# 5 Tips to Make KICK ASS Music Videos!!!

Hey, what's up, guys? In today's video, I'm going to talk about music videos. So, I'm going to give you guys 5 tips. I'm just going to give you a bonus tip. The bonus tip is more like what's the number one thing I see wrong with most amateur music videos. So, we're going to get right into that. All right.
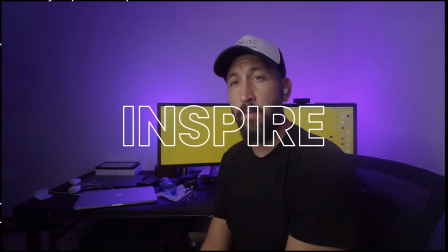Now, to start, my favorite music video director of all time is Hype Williams.
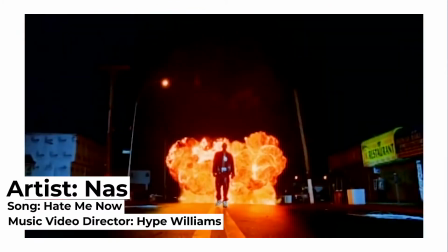31s
And so, that said, I've always kind of watched his work and then thought, well,
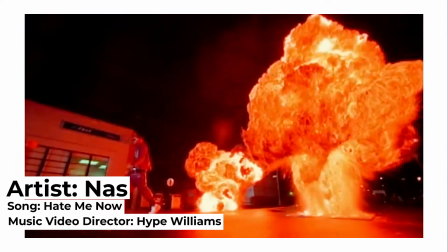36s
I'm going to mimic some of his ideas because truthfully, this is someone that inspires me to make music videos.
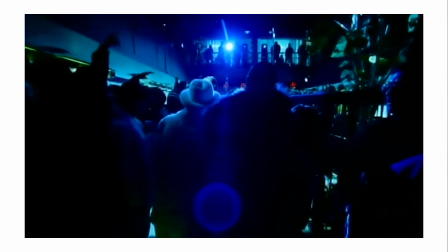42s
If I'm going to make a music video, I'm going to try to do it his style. So, one thing that he's always done, which is my number one tip right here, is he shoots a lot of wide angle shots. I think wide angle shots are really great with music videos because it shows the artist and it also shows the atmosphere.
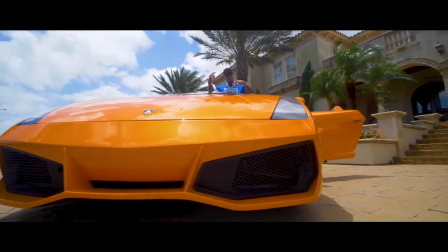58s
It shows what's going on around the artist. And so what I like to do is kind of center the artist.
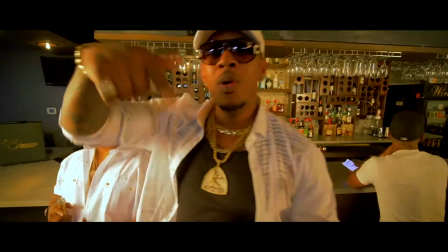63s
I try to get as close as I can to him and do a lot of movement around him
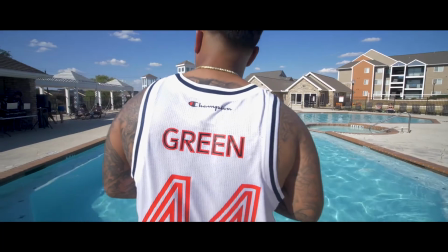68s
while also showcasing a lot of the background and working on my framing in that way. Another thing you can do is kind of walk down like alleys or any sort of leading lines, hallways, anything like that. That's a really good look. Or you could just have your artist stand centered in a hallway with the leading lines toward the back in a wide angle, atmosphere. It's a really nice format. Try any of those ideas when using a wide angle lens.
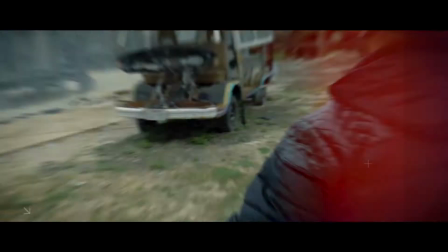95s
Best approach when making music videos. All right, and so speaking of atmosphere, that brings me to tip number 2.
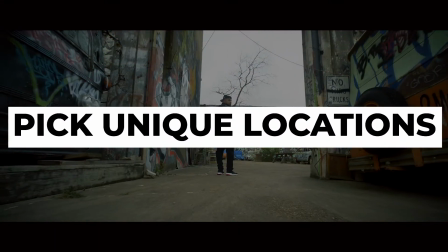101s
Tip number 2 is locations. A lot of people, I don't think, really do a lot of work on their locations, and that's probably a big mistake.
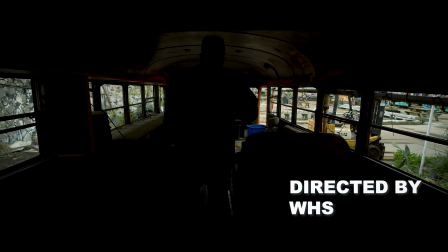108s
And the location itself can do half the work for you on a music video. Whatever the video concept is, just try to find locations based around that.
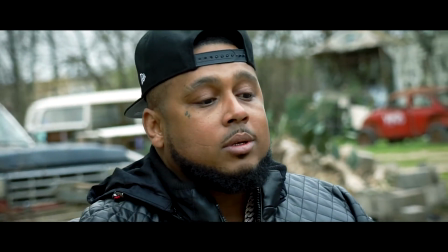116s
Sometimes you can even use the same location in different parts of it, and so you don't have to move your whole set.
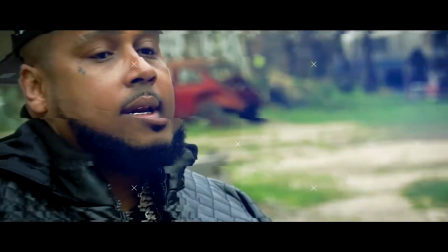122s
You could just shoot a portion and then just go around the corner and it looks completely different. What you do want to do is have at least 3 locations in your music video.
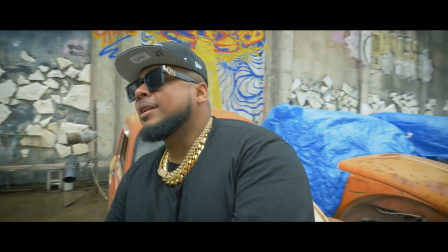130s
That way you can chop up all 3 different locations and it gives you a feeling that there's a much more bigger,
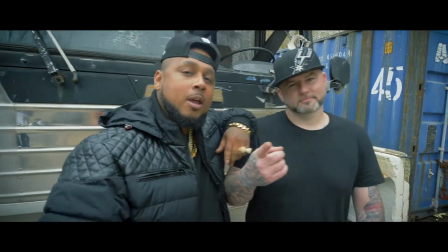137s
broader music video going on, even though you're just shooting everything just around the corner from one another. So you shot the music video several times, a bunch of different locations. Now you gotta chop it all up.
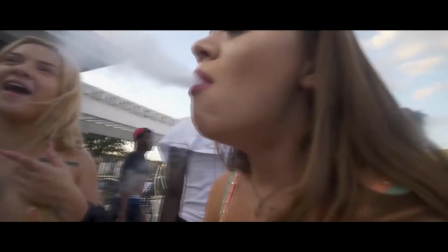149s
That's tip number 3. What I'm basically getting at is that you wanna cut up the video in the editing process, not just to the straight beat.
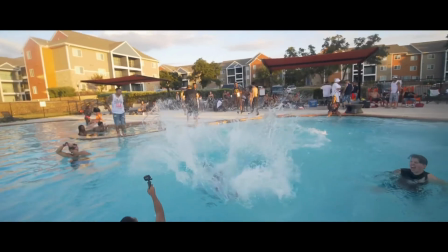157s
You wanna change it up, change up the momentum every so often.
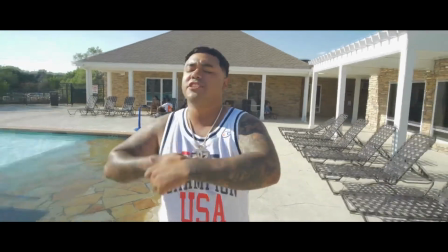161s
Don't make it so repetitive because then it'll get repetitive to the viewer and the viewer will lose interest in the video.
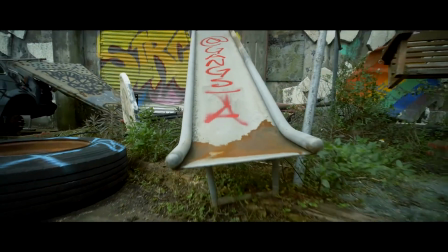166s
On top of that, this is where you're gonna splice in a bunch of little B-rolls, like some slow motion shots.
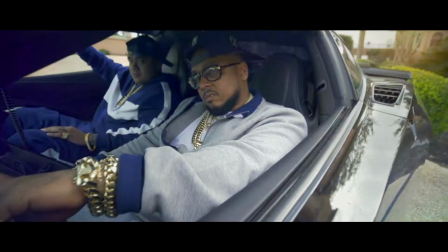172s
You can splice in like tighter shots that have some depth of field to them,
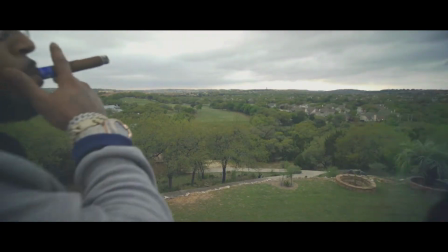177s
not so much the wide angle shots, but now that's when you switched over to maybe a 50 millimeter or 35 millimeter,
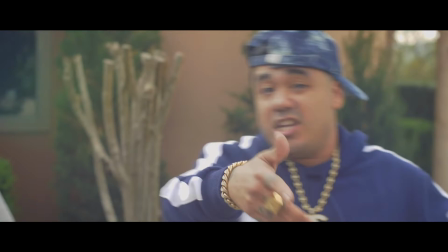183s
something like that, where you got a closer up shot of the talent and splice that throughout the entire video,
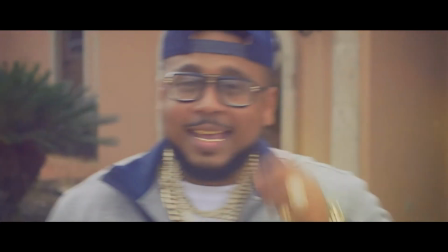190s
chopping it up basically and making it much more interesting, because a music video can get very boring very quickly, or it can get too repetitive and viewers will lose interest and bounce out. So you definitely want to constantly change it up as much as you can throughout the video and change it up along with the song. So if there's a different part, there's a downbeat, there's a build up, edit it according to that song, and the viewer will be much more interested in sticking around to see the rest of the video. Now, when I talked about chopping it up, I wasn't talking about effects, and that's tip number 4. You're gonna want to layer some sort of effects on there. That's glitch effects.
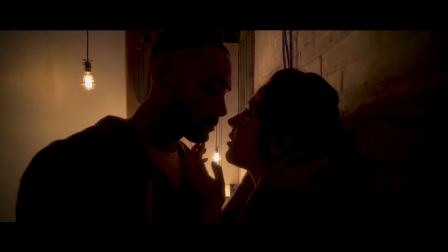228s
That's putting some sort of flares in there, some sort of transitions, anything that you can do, special effects.
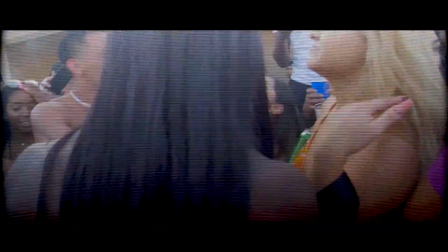235s
There's a lot of tips and tricks throughout YouTube that you can look up and find one that fits your video and just lay those on top of your video.